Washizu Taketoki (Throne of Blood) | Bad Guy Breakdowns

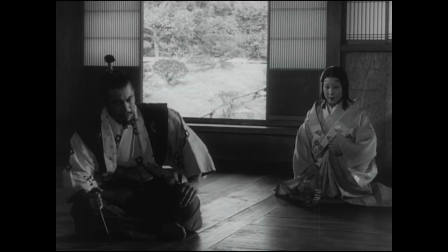(16:42)
So, the lack of camera movement in the early part of this scene suggests a lack of energy, a kind of frustrated tolerance of his wife.
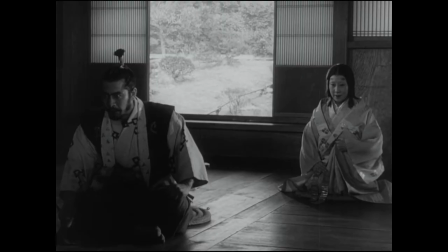(16:51)
You don't really need to understand what is being said here to get the tone of the scene. That's visual storytelling using the positioning of actors and camera movement.
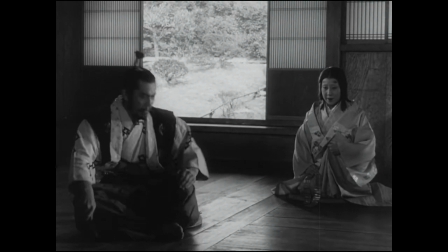(17:00)
Then, highlighting the fact that Washizu has become physically agitated,
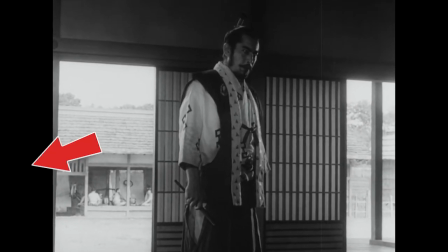(17:05)
the camera moves with him, his wife becoming a disembodied voice that still speaks to him from off screen.
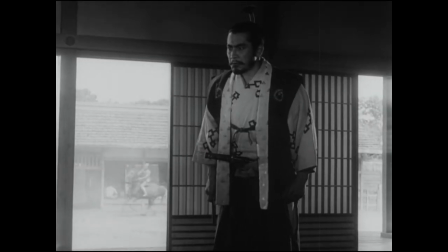(17:11)
When he walks back to her and sits down, revealing that she still hasn't moved, the camera follows.
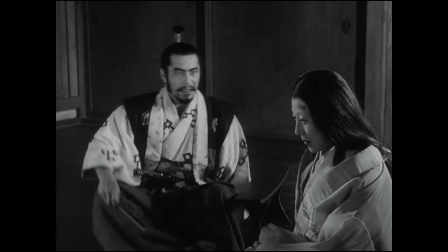(17:17)
When she proposes something to him, his first instinct is to dismiss her, but his movement belies the fact that his wife's proposal has intrigued him.
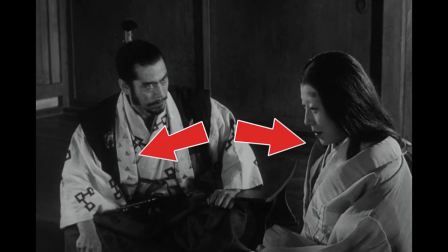(17:27)
He turns to face her, and they are brought physically closer together in the frame.
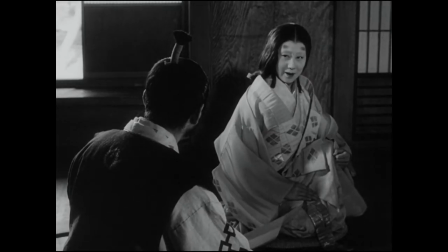(17:32)
He stares at her intently, though Araji only meets her husband's gaze to antagonise him into doing what she asks.
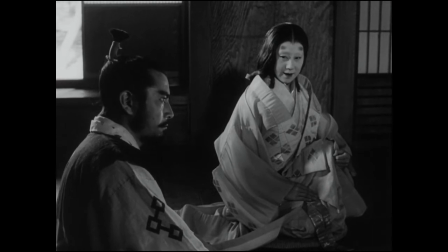(17:39)
And then, finally, as news reaches the couple that brings their plotting to a crucial crossroads where they must make a decision,
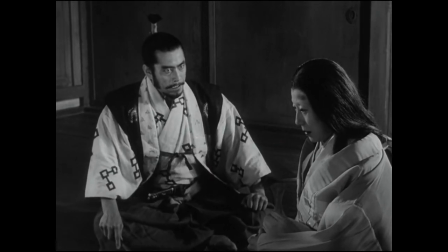(17:47)
the rushed camera movement begins in earnest, following Wishizu from his seated position,
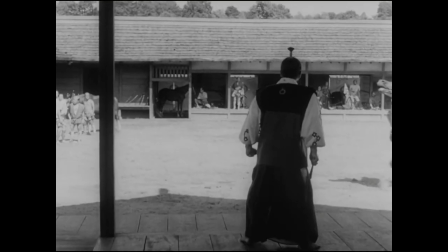(17:53)
to the gantry outside, and then to his sword.
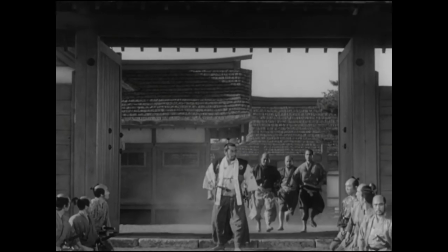(17:58)
The stillness of the conversation prior brilliantly contrasting the nervous energy of the scene towards its conclusion. conclusion.
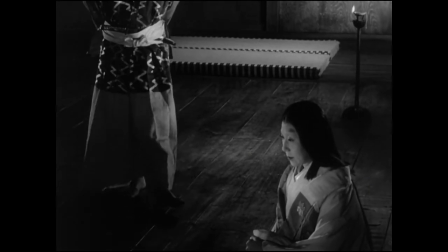(18:06)
As an introduction to Araji, you can't get much more definitive than this.
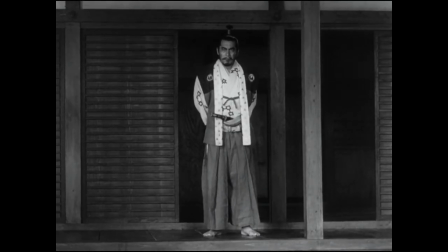(18:11)
At the start of this scene, the audience knows that Woshizu is technically the one with all the power,
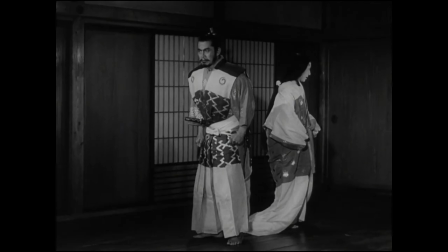(18:16)
yet his blocking and the way the camera follows him has been temperamental and erratic.
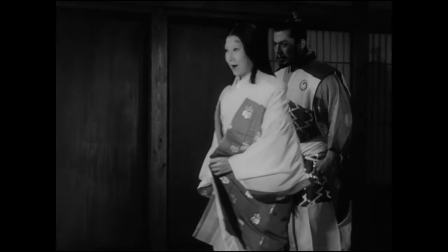(18:22)
His wife, meanwhile, has been almost completely motionless, like a coiled snake.
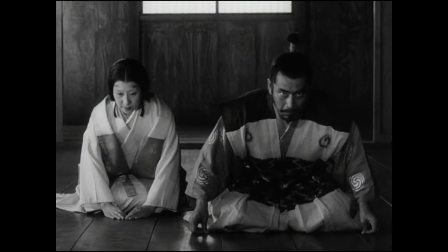(18:28)
In one scene, we know all we need to know about these two people and their relationship, and who truly holds the power in it.
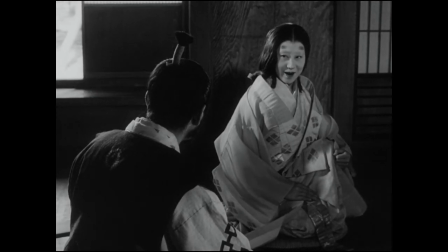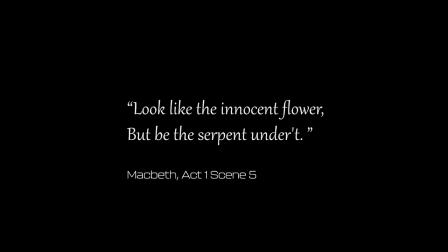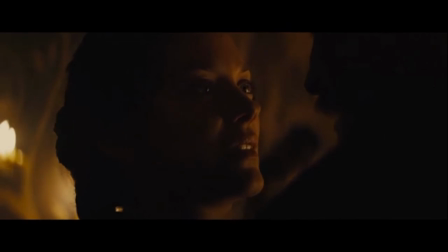(18:49)
Let's now compare this to Macbeth. It's almost an exact copy of Act 1, Scene 5 of the play.
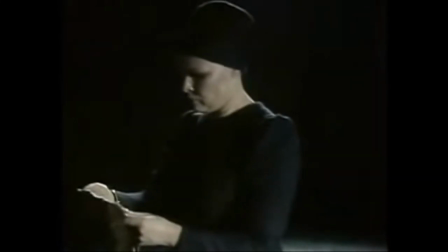(18:55)
Lady Macbeth receives a letter confirming Macbeth's promotion and the prophecy given to him by witches that he will become king.
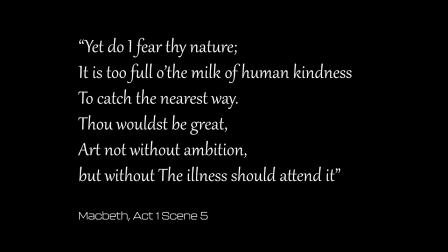(19:03)
She speculates whether her husband has the mean streak necessary to achieve this
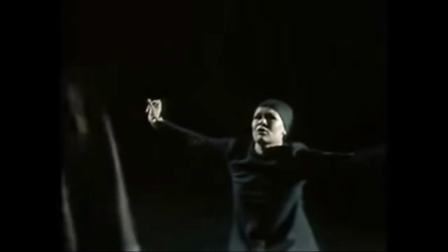(19:08)
prophecy before he arrives with news that King Duncan will stay with them tonight.
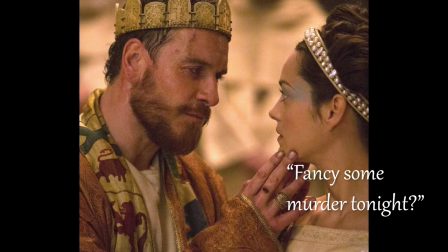(19:13)
Lady Macbeth proposes killing Duncan, and Macbeth doesn't hate the idea.
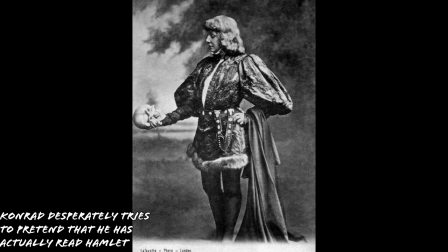(19:18)
Scene. Now, Shakespeare said brevity is the soul of wit, but he never mentioned anything about being able to speak Japanese,
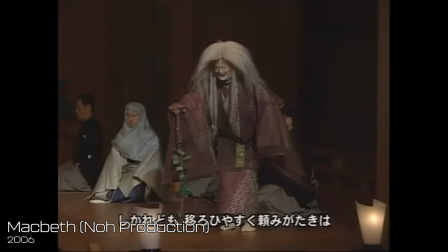(19:27)
so I'm going to do something vaguely controversial and compare the English translation of Throne of Blood to Shakespeare.
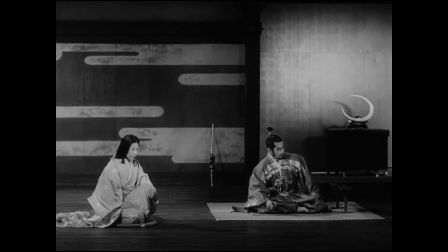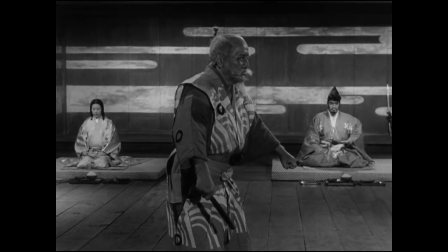(19:38)
It's obviously not going to be 100% accurate, but we're not doing rocket science here and it broadly gets the point across.
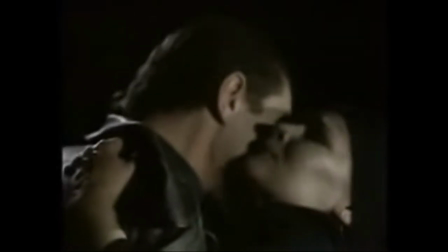(19:46)
The point being that the scene from Macbeth includes 599 words of spoken dialogue,
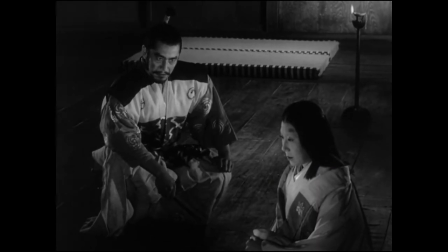(19:52)
the scene from Throne of Blood 376, over 200 less.
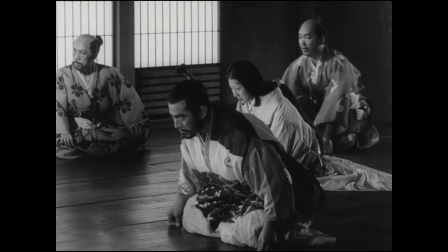(19:57)
Even accounting for the change in mediums and the shift of setting to allow for more brusque manners of speaking, that's some economic scriptwriting.
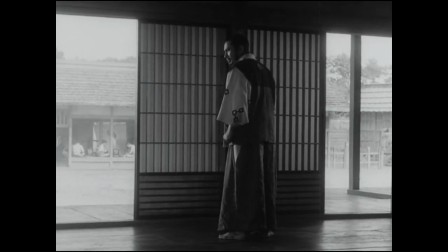(20:07)
And more to the point, so much of what is achieved by this scene in terms of characterisation goes unsaid,
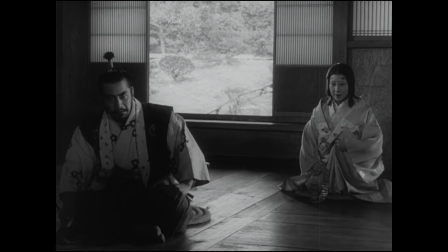(20:14)
or at the very least is wonderfully supported by the blocking and framing of Washizu and Araji.
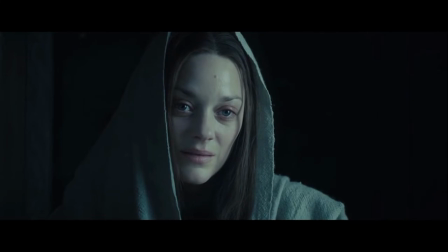(20:20)
Where Lady Macbeth gets an entire monologue about her own feelings, concerns and motivations,
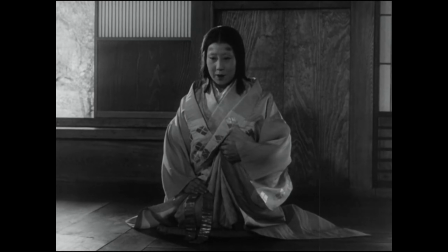(20:26)
Araji gets about eight lines to explain why she thinks the Lord Suzuki might kill them if he finds out about the prophecy,
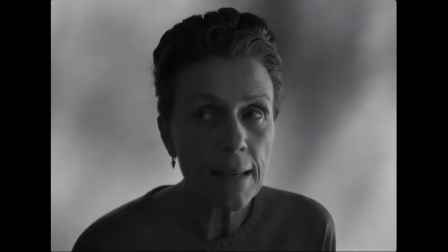(20:32)
and that Miki might tell him. She's positively meek compared to her Shakespearean counterpart.
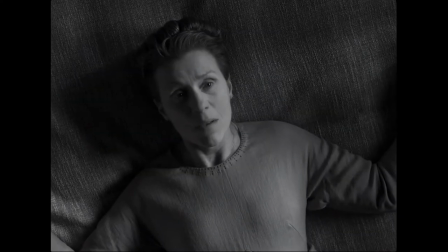(20:38) Come to my woman's breasts, and take my milk for gall.